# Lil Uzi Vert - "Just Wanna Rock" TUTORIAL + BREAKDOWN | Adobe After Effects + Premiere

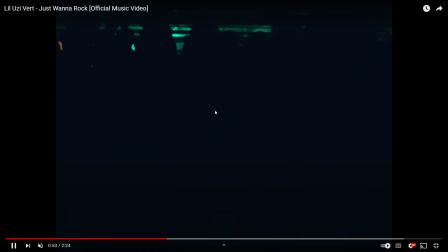16:27 It also helps in this scene, there's a ton of flashing lighting and disorientation, so they can make some really easy seamless cuts just playing off the lighting.
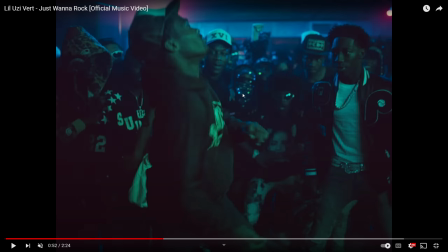16:35 Whenever it goes dark, they can make a cut. Now I want to talk about some scenes here because a lot of them are similar to what we've already shown you, but a few of them are different.
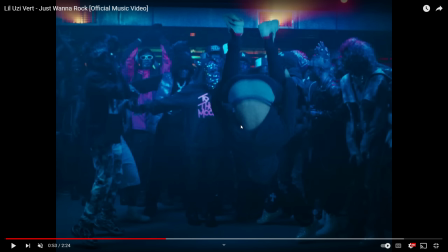16:43 Now this, for example,
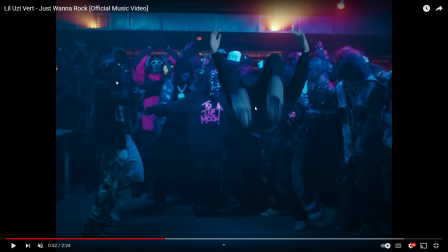16:44 here is pretty cool because what he did is rotoscoped out somebody doing a backflip in a separate scene and placed them in this scene to make it look like there's a crowd around him.
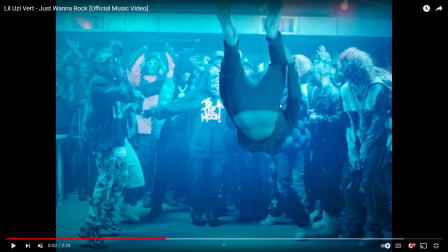16:53 A great way of using that roto brush tool and just compositing together a scene that looks better than what it would have looked like as a standalone shot. Pretty cool. And you can tell it's rotoscoped here just by the differences in lighting.
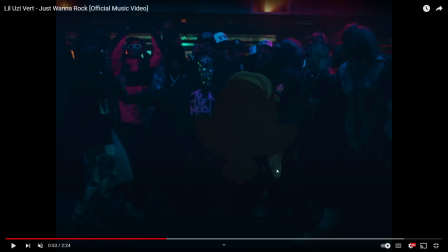17:06 So right here you can see the lighting is just completely different. You can also see a little bit of fraying around the edges.
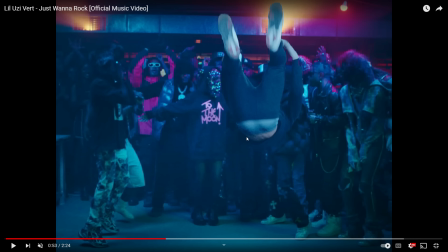17:12 So you know it's roto brushed. Of course, at full speed, you literally cannot tell.
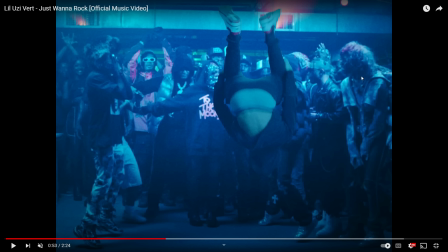17:16 You may have had to do some color grading just to make it match a little bit with the background so it didn't stand so out of place.
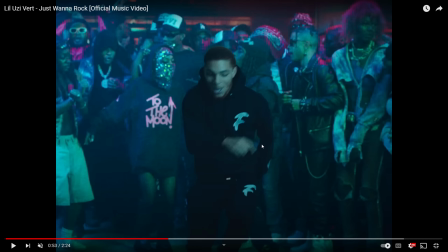17:23 But it allows to give a bit more emphasis on this specific motion while still keeping an interesting background.
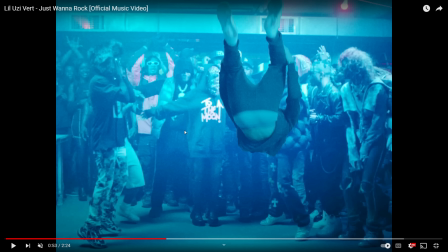17:29 Even right here when he pops back in before everyone else, it's giving more emphasis to that movement.
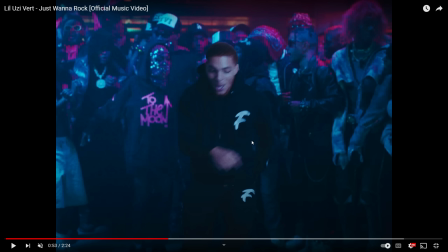17:35 So keep that in mind. I'm not going to show you the roto brush in After Effects just because I've talked about it a bunch. So I'll leave a link below if you want to learn a bit more about that. Here's another little simple transition where they're just doing an invert color transition.
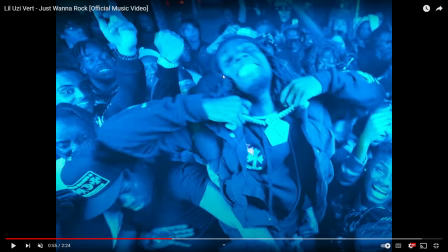17:46 So everything is super blue here just from the lighting. And then he inverts the colors, makes it red, and that's where he makes his cut.
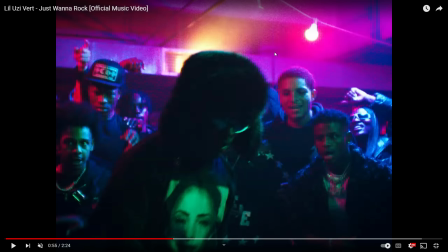17:53 And you can see the color goes back to normal here. That's pretty easy to do, especially considering this red is sort of blending in with the natural lighting again.
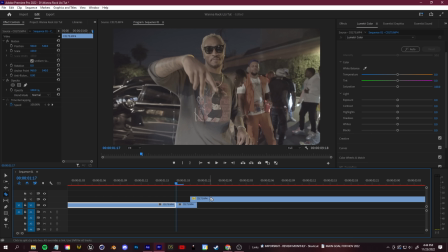18:00 Just make a cut before our transition happens in that match cut and on the second clip as well. And again, let's go to our effects and search for that invert. This is going to look best if everything already has a ton of saturated color.
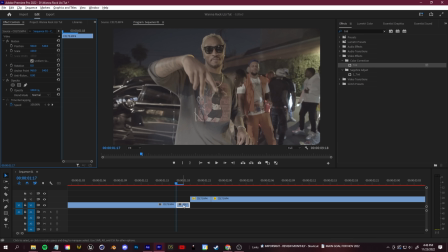18:13 Now, alternatively, if you want a specific color washed over everything here, you guys can hold down Alt and duplicate this clip like we did before with the jitter cut. Go and search for a tint effect and drop that onto the duplication. And then let's take this map white. Again, this is going to change the color of the highlights. So you can say, for example, you want red.
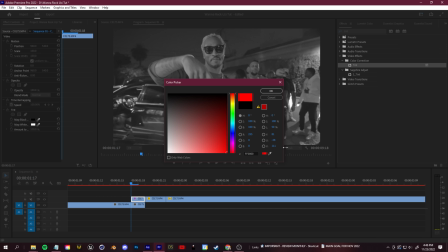18:32 There you go. Now you have this black and red look. If you want to instead change the shadows, you can keep white highlights and have red shadows.
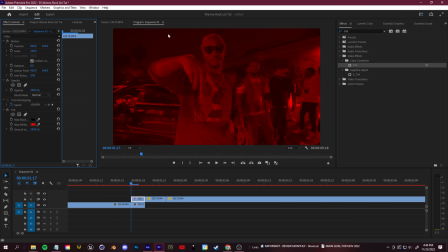18:38 So it's up to you. I think that this red highlights looks pretty cool, the red and black. And you guys can just duplicate the next clip in your transition and copy and paste these effects if you want that sort of red flash as well, like that. If it's a bit too in your face and distracting, of course, play around with your blending modes.
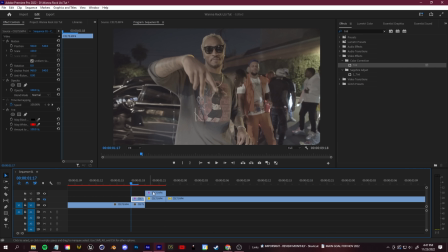18:56 That's why we duplicate these clips so that we have the normal one underneath here and we can still change and blend these blending modes. So in our effect controls, color dodge, screen, you guys have a bunch of different options for how you want to blend this.
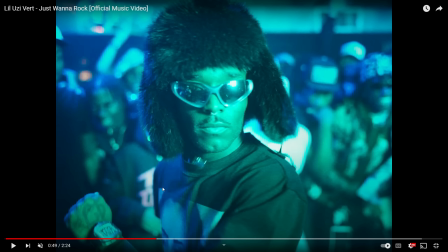19:10 So just going through and showing you some more examples of what we've shown you. Here is another match cut, but again, making it a bit more interesting and unique.
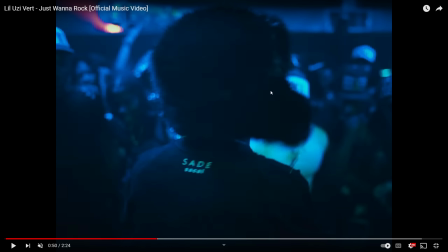19:17 So you have a spin here. Here's another shot of him spinning and turning around to match cut into.
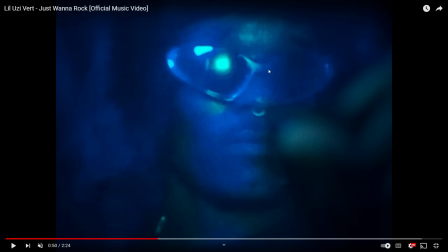19:23 Pretty cool, seamless. And then he also match cuts this shot into another one.
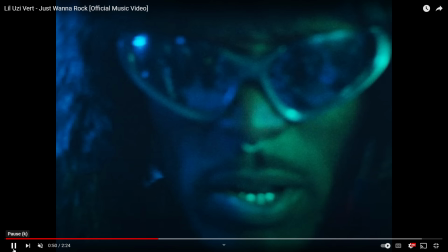19:29 So a double match cut, and that looks pretty cool.
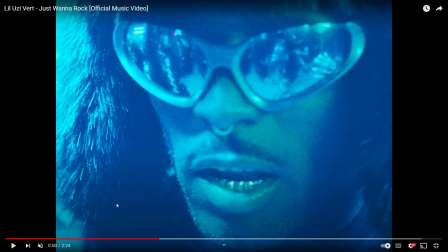19:32 So again, take the fundamentals, but put your own spin on it, experiment, and that's really what can make some unique shots in your own work.
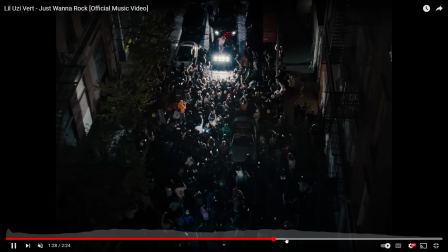19:39 And that's about it, guys. A lot of match cuts, like I said, a lot of just playing to the energy, a lot of keeping everything seamless, matching the visual.
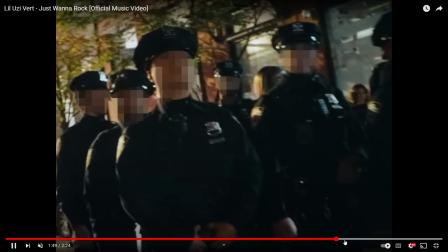19:47 I love this because it's not oversaturated. It's not too in your face.
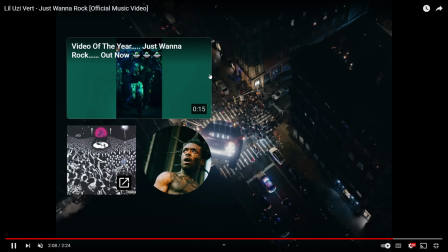19:51 You've seen Gibson Hazard do some crazy 3D things where he completely transforms the entire video.
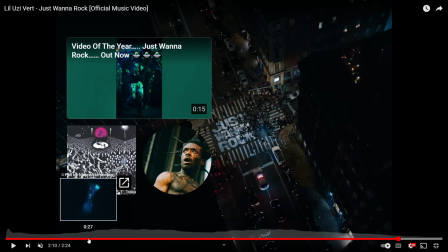19:56 He doesn't need to do that. He can use 3D to create some cool parts, but essentially it's just editing to the music and making things flow. That's all you need. And that's about it, guys. I hope you did enjoy this. The next video is going to talk all about 3D car animations. You see that in a ton of music videos, a bunch of 3D cars zooming around. So I think that that'll be super useful for you guys. If you have any other ideas, leave them in the comments down below. As always, guys, thank you so much for watching. Thank you so much for supporting. Have a nice Thanksgiving break, and I'll see you guys in the next one.